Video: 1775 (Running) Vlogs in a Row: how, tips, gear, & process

I have to fix or replace a lot of my vlogging gear every two years okay like microphones they break lenses break memory cards break batteries wear out it's great when you are using it every single day so video mic pro there you go let's see I'm actually gonna wait on this one I know it's in here it's actually not a piece you'll I'll open this up for you later all right moving on let's see oh my oh yeah wait let's do this one first hold on oh yeah so cool so cool basically a tripod for low angle shots shooting up so i'm gonna place this on the ground to hold by this camera or the other camera to get those really low shots uh like out on the trails or when i go out in film races it's called the platypod this one is cool too okay and again it took me five years before i felt like i could buy this stuff all right so it just doesn't happen overnight and pretty cool box well okay i'm gonna have to open it up later basically it connects to your tripod and then it allows you to uh get overhead shots for like gear reviews or for unboxing videos so it basically the camera will be connected here looking straight down onto a shoe box for example but I can't get it open right now. I don't want to break it. So that's called the Edelkrone. Okay. There you go. Unbelievable. Let's break down the mountain scene. That's right. This was a vlog shot. Um, I don't even know. I think about, well, there it is December 17th, 2020. Okay. And again, this is a long vlog. I'll get you, did I get you the question of the day? I'll get you the question of the day in one minute. Um, but I just want to walk you through step-by-step what is going through my mind as I'm creating a vlog a beautiful mountain cinematic vlog running vlog for you okay let's hit play
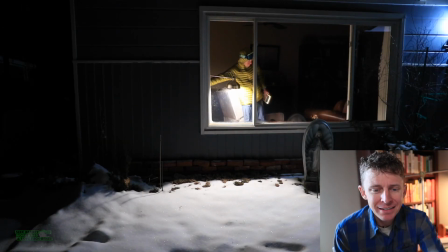[22:02]
all right so I'm turning off my lights you know and that was the transition the light turn off
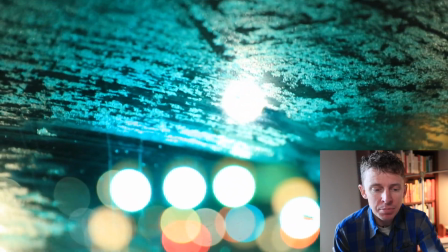[22:07]
was the transition there's some bokeh shots with the stoplights I set the camera up ahead of time and then drove by
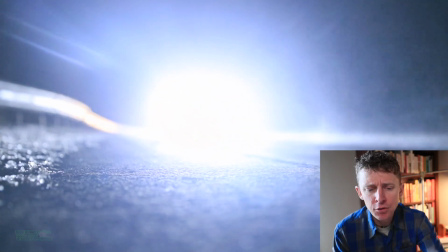[22:14]
all right and just that bokeh shots where there's a lot of things out of focus all right and again setting up the camera and then driving by.
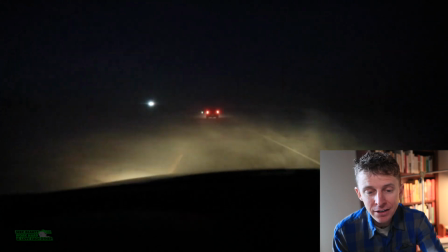[22:22]
I added the wind sound effect here. All right. And then here's the sunrise.
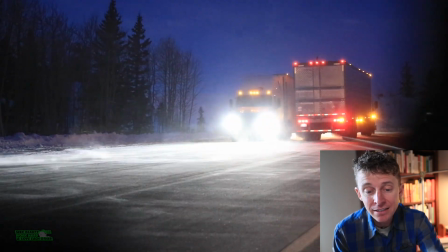[22:28]
I love using that. Oh man. So using the headlights of the semi trucks and the snow plow.
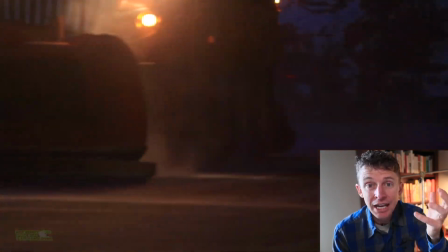[22:34]
All right. So you can, you're probably picking up on a theme. I'm a big fan of using the light around me, whether it's a headlight or a house lamp, whatever the case may be.
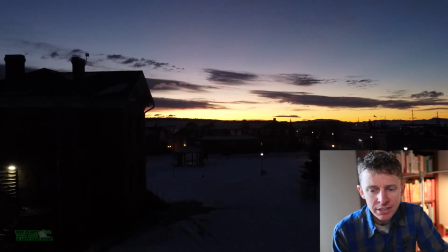[22:43]
Of course, your classic drone with the sunrise, just to give the mood of the setting of the little town up in the mountains.
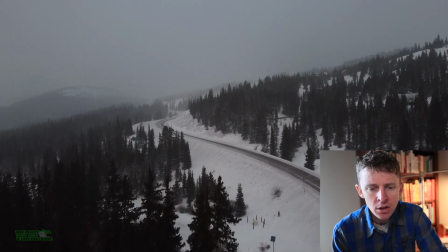[22:52]
all right a little transition there to the snowstorm we're getting higher into the mountains that's what the representation
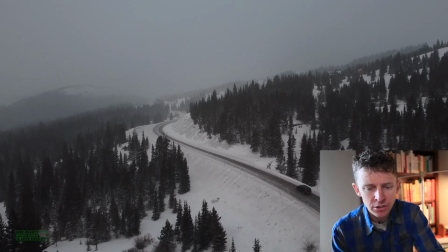[22:58]
of the drone going up in elevation is right here in this shot all
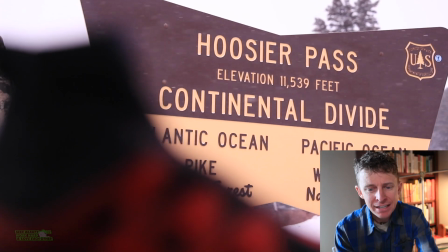[23:06]
right and that's the shoe i'm running in today i always try and film that and then the elevation that i'm at
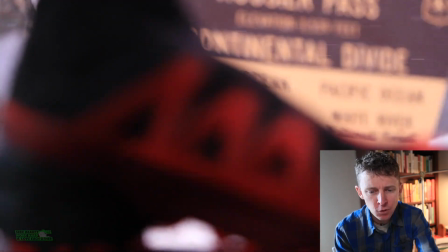[23:11]
okay almost a starting point location for the run um since this is a
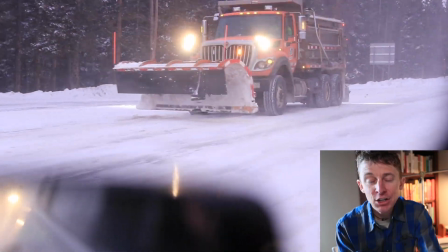[23:16]
altitude training type of vlog all right 10 degrees you guys see me do that film that often
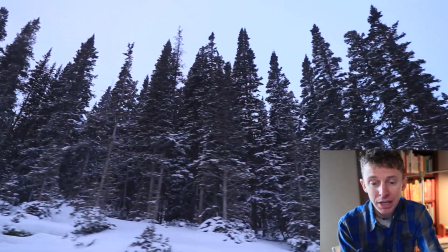[23:23]
again i know some people live in warm places and so they don't see snow so this is a big deal for them
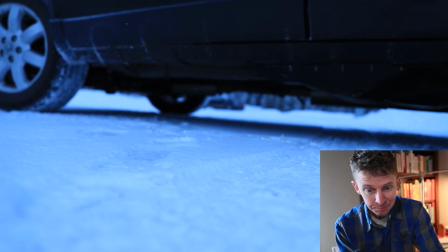[23:28]
to kind of see a mountain winter vlog it's tiring it hurts but you
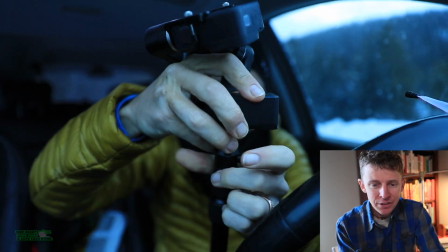[23:35]
got to get it done all right getting the gear ready that's a vest a raid light vest that i use to carry all the gear
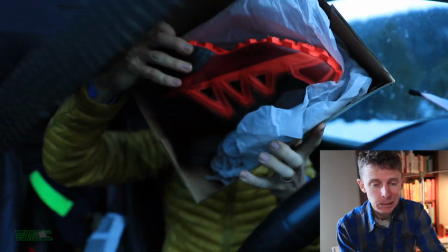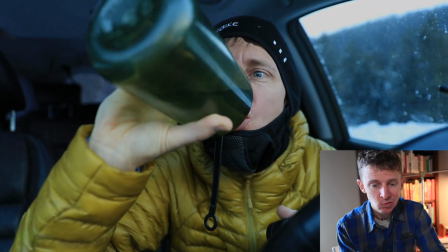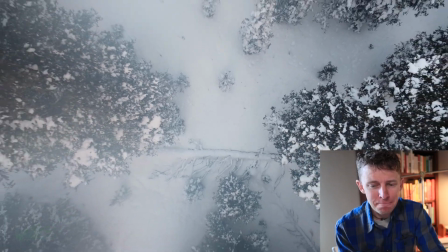[23:53]
okay oh love this shot going up the trees um yeah and this is the song that I think a lot of people liked again remember
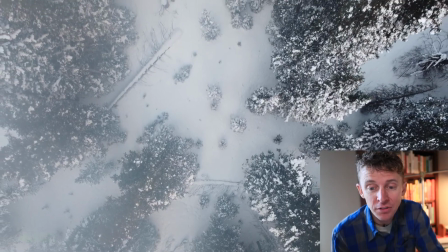[24:01]
to evoke emotion maybe not every single day on your channel but often evoke that emotion and that's what this song does along with this shot actually